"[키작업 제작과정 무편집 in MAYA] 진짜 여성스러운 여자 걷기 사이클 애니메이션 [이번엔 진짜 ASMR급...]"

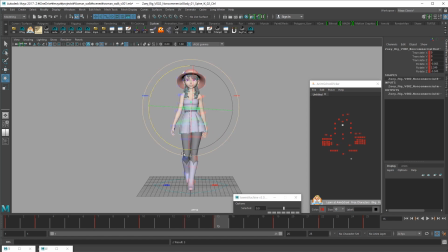살짝. 그리고 이제 머리를 보면은 심하게 흔들리는데,
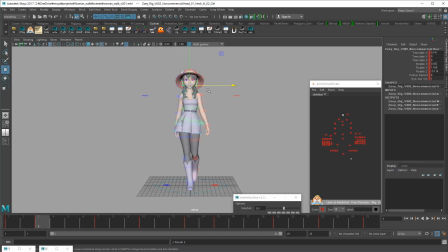그래서 그 폭을 줄여주고요.
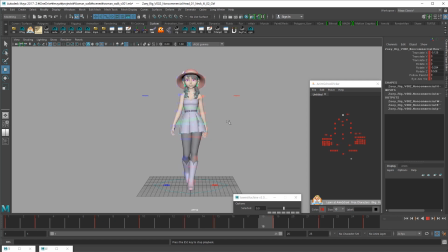이제 팔을 좀더 잡아줄 거예요. 자, 아직 저희는 블로킹을 하고 있는 거예요.
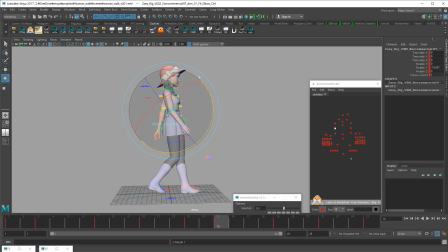여기서 손이 바로 내려오지 말고 펜들럼의 관절이 관성 때문에 한번더 머물러 있게, 손끝이. 이렇게 좀더 루즈해지죠. 그리고 더 급해 보이지 않고 자연스러워집니다.
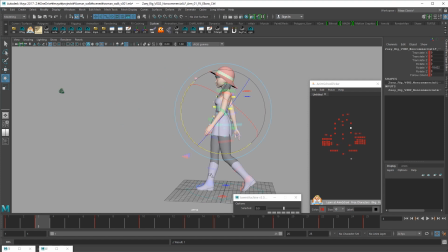근데 지금 보면 너무 딱 붙어 있는 것 같으니까 살짝만 내려가게요. 네, 됐네요. 이쪽도 붙어 있는 느낌을 피했으면 좋겠거든요.
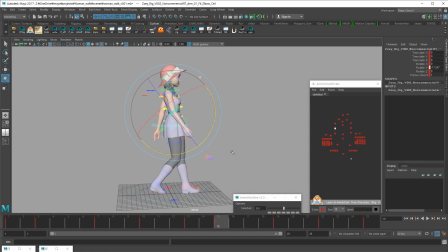이게
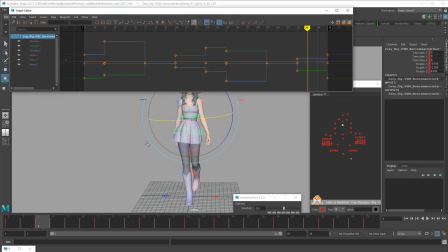상체를 좀더 푸시해도 될것 같아요. 조금만 더.
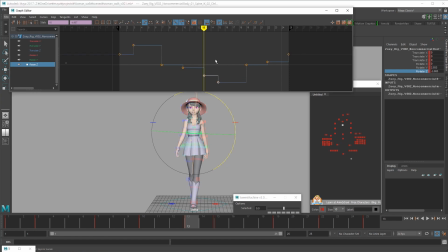좀 껄렁거리는 것 같아. 껄렁거리면 안 되지.
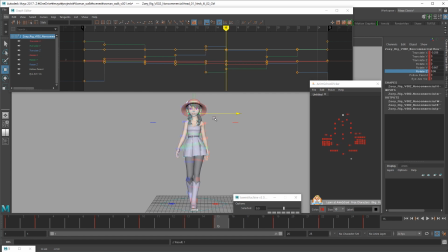이게 목 부분이 좀 아쉽네요. 머리랑 몸이랑 좀 어긋난 것처럼 느껴지는 게 목이 제대로 못 따라와서 그렇거든요. 좀 아쉽네요.
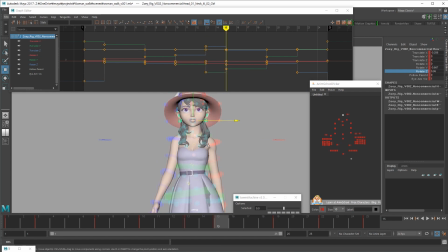트랜스로 움직이면 안 되나? 이건 나중에 한번 좀더 포즈를 잡아보고 수정하겠습니다.
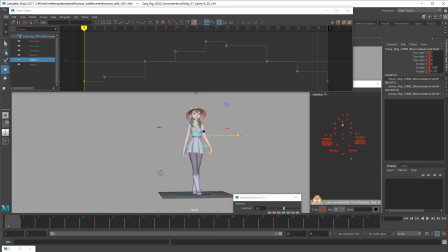그리고 로테이트 와이도 약간 더 들어가면 어떻겠나 싶네요. 이럴 때는 전체적으로 들어갈 거기 때문에 곱하기는 2? 뭐 이런 식으로 두배 곱해집니다. 모든 값에.
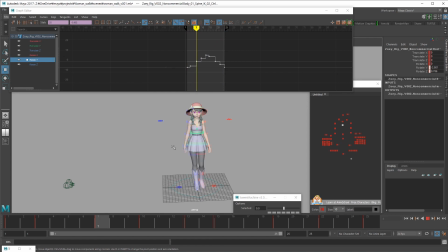기존 게 너무 작아서 지금 곱하기 2를 해도 티도 안 나요. 1.5로 곱하겠습니다.
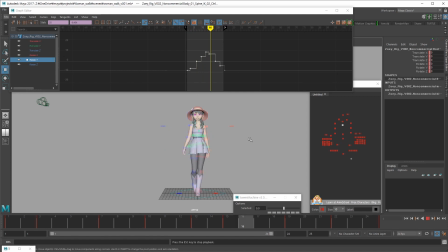그리고 플레이할 때는 24프레임으로 플레이하셔야 중복 없이 볼수 있어요. 보정이 너무 과했나 봐.
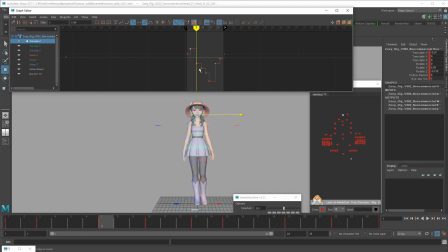머리가 너무 흔들흔들하네. 만약에 없으면 어떻게 되지? 있어야 되네요.